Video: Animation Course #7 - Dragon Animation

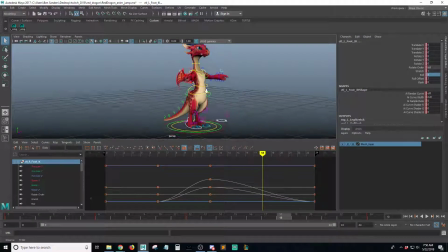(16:36)
and this point she needs to, let's do her up in the air. I don't know however far up you'd like her to go. Let's have the legs follow. So grab these two legs, at W to translate, and move these legs up.
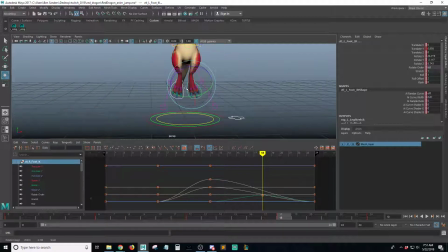(16:54)
And I'm going to rotate them as well, just to make them look cooler. Let's have her kind of show some knee action, bending the knee. And then with her up here, up at this extreme top pose, I'm going to rotate her chest
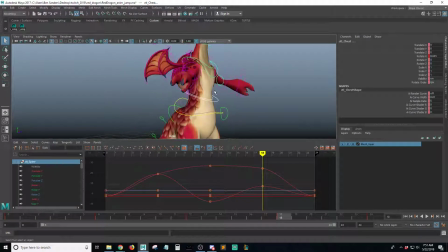(17:13)
back a little bit more to be a little more relaxed. And at this point, I'd like to rotate the elbows as well.
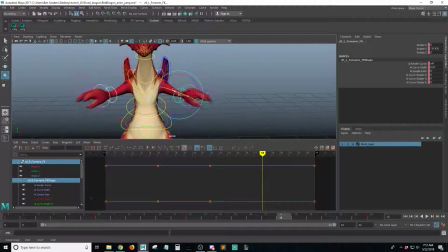(17:22)
So just in the Y rotation, I'm going to rotate the elbows in and then
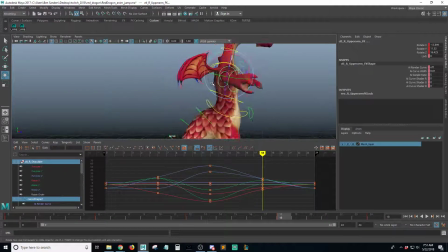(17:28)
pose the arm. Something we might like here.
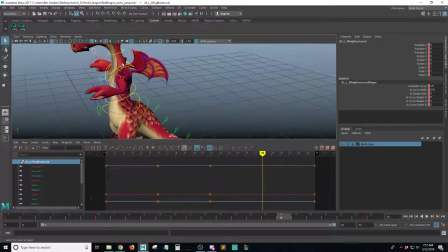(17:37)
Okay, let's keep going.
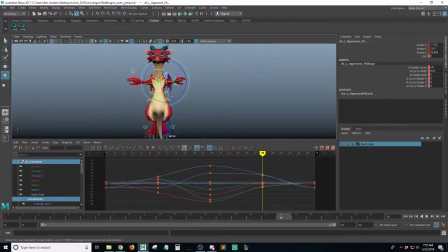I'm wondering if, okay, you know, it's a nice animation principle is to not have everything so symmetrical.
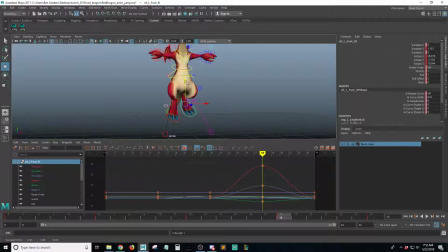(18:01)
So I'm going to pick one of these legs and have them go higher than the other, and maybe in a little bit different position. So it looks a little bit breaking up the symmetry.
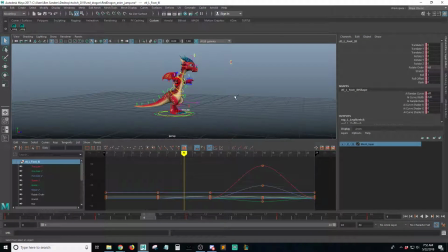(18:18)
So I see here we're creating the extreme poses. I'm going to save the scene, Control S. We're creating the extreme poses, but we can see that there's going to need to be some in-between work done between these two keyframes on 6 and 12,
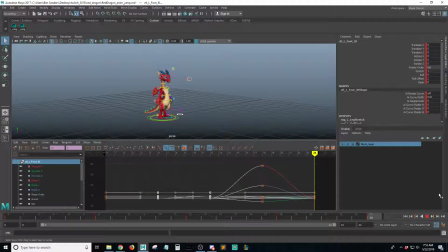(18:39)
because it doesn't really look like she's jumping very well. That's okay, because we're just worried about the extremes. So it looks like I'm going to want to add some more frames to this. Let's make it 30 frames long, because I don't want it to end on, I don't want jumping up.
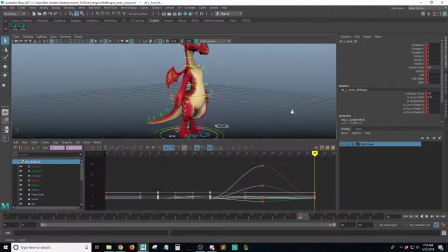(18:58)
And what I want her to do is when she lands, she sort of overshoots, so her hips go down further, and then settles back to the default. I'll show you what I mean by that. Save a key on 24. Let's make sure every one of these points has a key saved on all the controls.
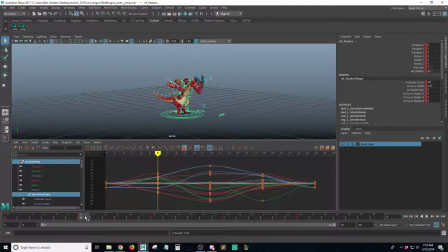(19:14)
So I have everything selected, 0, save a key, 6, save a key, 12, save a key, 18, save a key, 24, save a key. Since the 24 is the default, I'm going to move this out to the end of the shot now, which is frame 30.
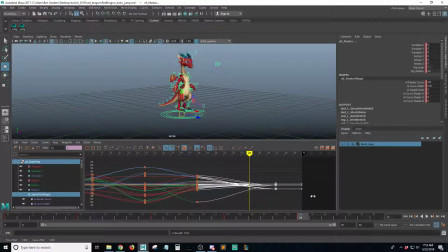(19:33)
So let's move that all the way to 30. And frame 24 is going to need to be the exact same. You know, I probably didn't need to move it out, but let me, here's what I want to do.
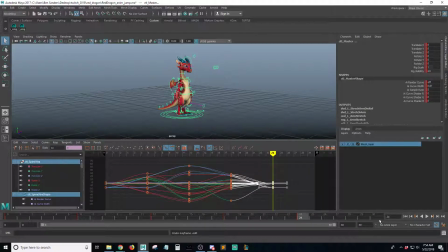(19:51)
Hold on, I'm undoing all that. Let's save it with 24 having the default pose. Let's go to frame 30 and save a key, so that way it's saving this exact same pose. And 24 is where we want the overshoot to happen.
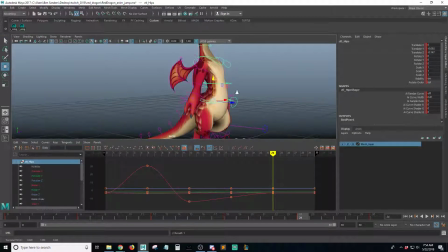(20:07)
So at this point, just the hips are going to go down a little bit, not as far as before, but just a little bit. And she's going to sort of lean forward a little bit to have it show she's sort of trying to brace the impact. And maybe this arm goes back a little bit.
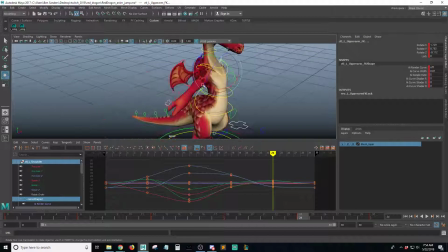(20:27)
Again, not as far as before. This arm goes back a little bit. And let's have this bent a little bit.
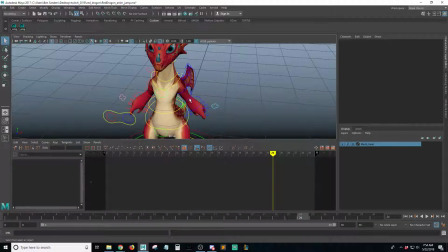(20:35)
The elbow bent a little bit.
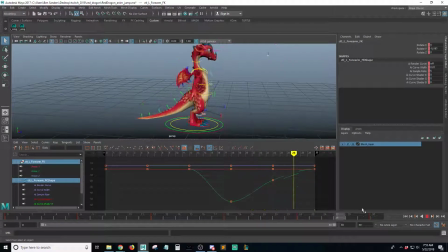(20:41)
Let's see. Okay, that's cool.